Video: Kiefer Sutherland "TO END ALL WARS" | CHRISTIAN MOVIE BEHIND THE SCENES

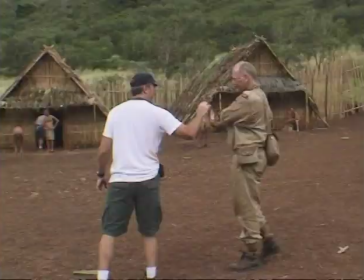(12:32)
Again, he knows when to spend the time with actors and when
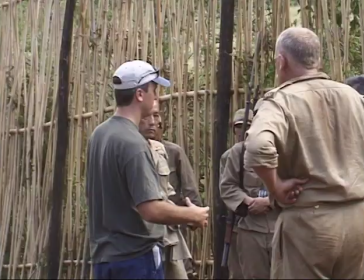(12:38)
to push on because of constraints of budget and time and everything else. He's almost got a team approaching it as opposed to him having just to approach it himself, which is brilliant.
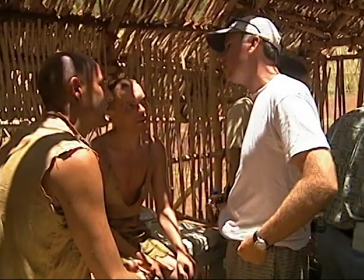(12:50)
There's no, you know, he's got an ensemble. He's talked to us all individually about everything.
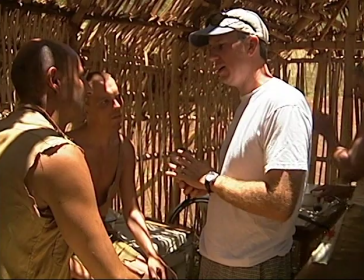(12:57)
And he's a great guy to work with because he listens, you know, he'll listen to you. He'll kind of, even though he's lived with this for years, you know, and it is very much his baby, he's obviously thought about every single word. He'll still listen to you and take what you've got to offer, and I think that's the sign of a really good director. The other aspect is the way we do capture it. And our director of photography, Greg Gardner, is truly brilliant.
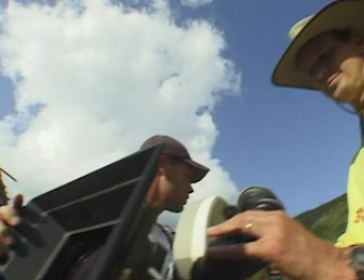(13:22)
Together we've been able to make sure that the camera is there at the right time, but he just instinctively knows.
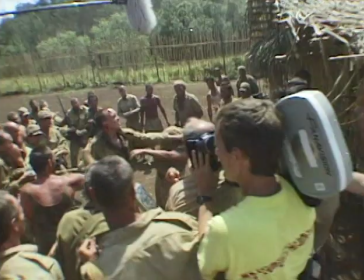(13:29)
And so what we do is we throw the scene out there just like we're doing this afternoon.
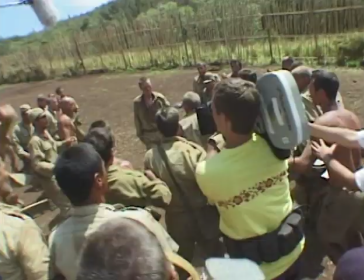(13:34)
I put it together in such a way that it feels real enough for actors to do their thing,
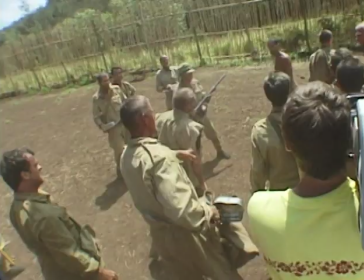(13:40)
but that the infrastructure is tight enough that we won't miss a moment and if we can find that right balance and fortunately we've been able to do that most of the time we're able to
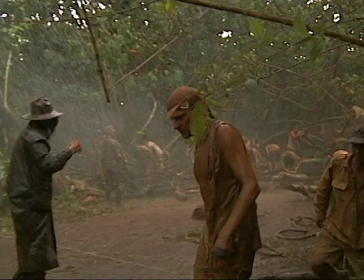(13:50)
get something really special
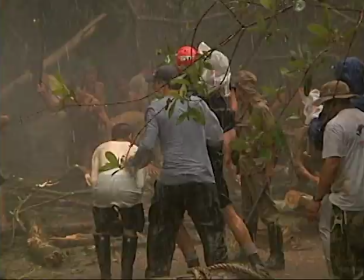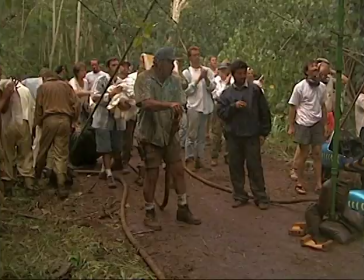David again has been it's been true to his documentary background as well and I think you see a lot of that and there's a drama documentary style and I can be again very very effective I think in a piece like this because it's getting in close you know which is what you want
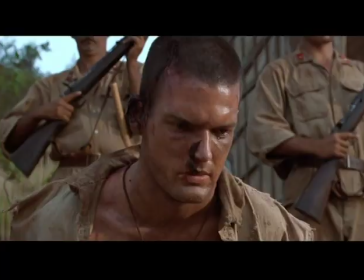(14:22)
I mean if you're if we're going to try and honor these men that were making this film about then you have to try and show that pain
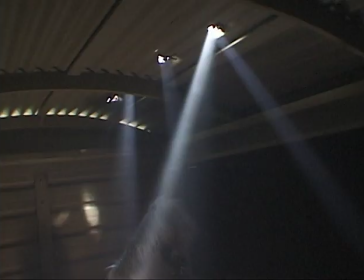(14:27)
I think David knows that and I think he's sticking the camera in as close as he can get it at times but I think it also
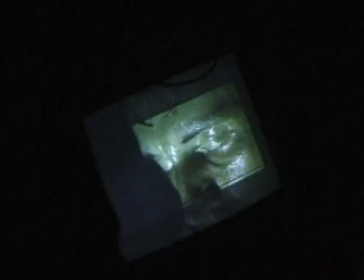(14:33)
gives it a movement the whole thing I mean we're stuck in a camp I think if you're putting it on legs all the time it would be very very static I think he's got some great ideas about about using a more fluid,
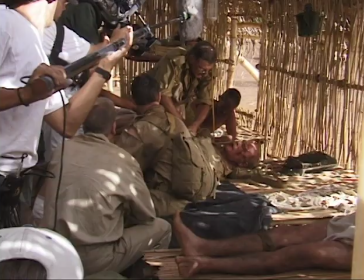(14:46)
hand-held side for the prisoner's point
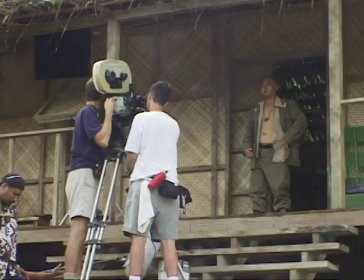(14:51)
of view or the prisoner's part and a much more stoic,
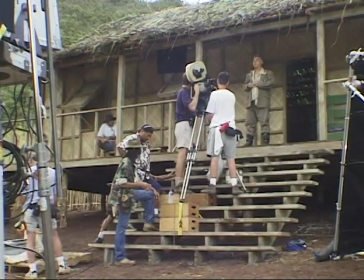(14:56)
still feeling about the Japanese, the authority of the Japanese, the permanence of these people.
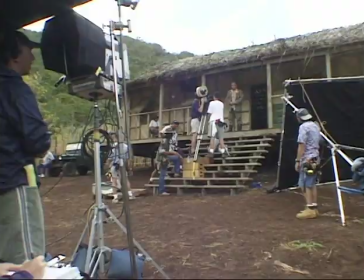(15:03)
And I think that will be very interesting to watch. Many of the actors had that type of style before they're used to, tripods with a wide shot, medium shot, close-up, over-the-shoulder reversal, and so on, and we've thrown that all out the window.
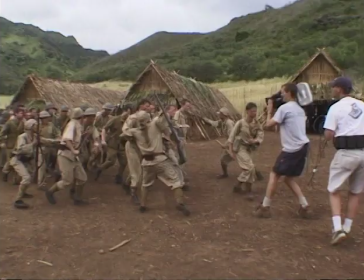(15:18)
And it allows them, once they understand that filmic language,
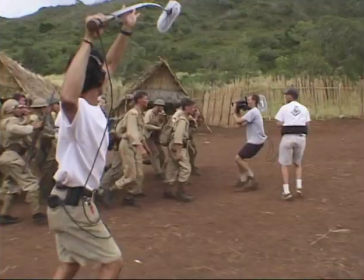(15:22)
they can really embrace it and celebrate it, and then just add these really fresh and great moments that just come out of nowhere.
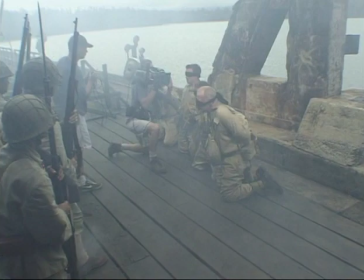(15:30)
And even the way we establish where we are in each environment, we don't start with some mammoth wide shot on many occasions,
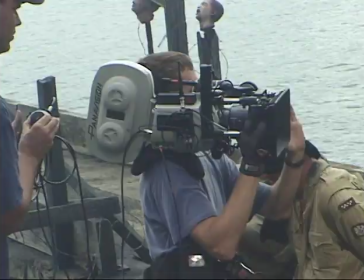(15:38)
but we start from their perspective and build
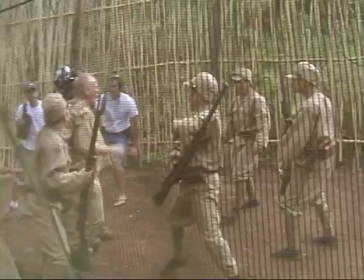(15:40)
It seems to be really working and I trust that as all the pieces come together we will see that feel and that thread really working.
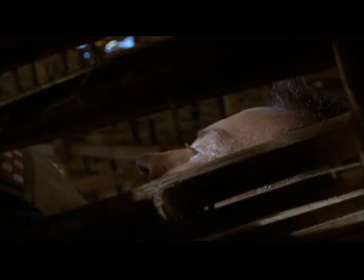(15:54)
The design team have done a fantastic job in the camp as well. It feels like that when you're in it.
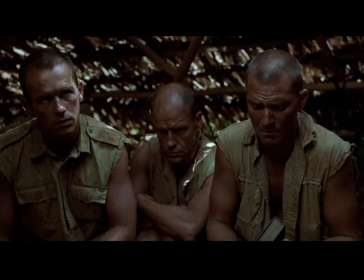(15:59)
It's very bare, it's very minimal, but that's how I imagine exactly how it would have been. So that helps a great deal. We did this whole camp in four and a half weeks. The fences have no nails.
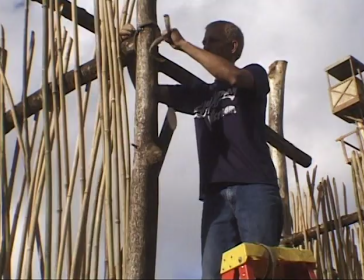(16:12)
Every single joint is tied. This is what you call labor-intensive.
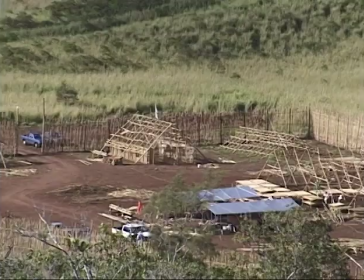(16:17)
The camps were a minimum. Camp was 4,000 men.
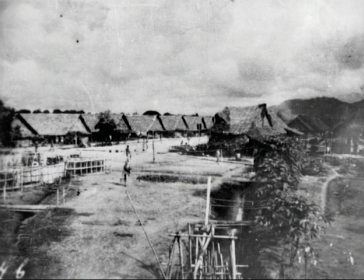(16:21)
It's the same construction exactly, the same design, but it's scaled way down to the size of our movie, basically. One of the toughest things was discovering how they worked thatch, and I found the photographs and the research we had.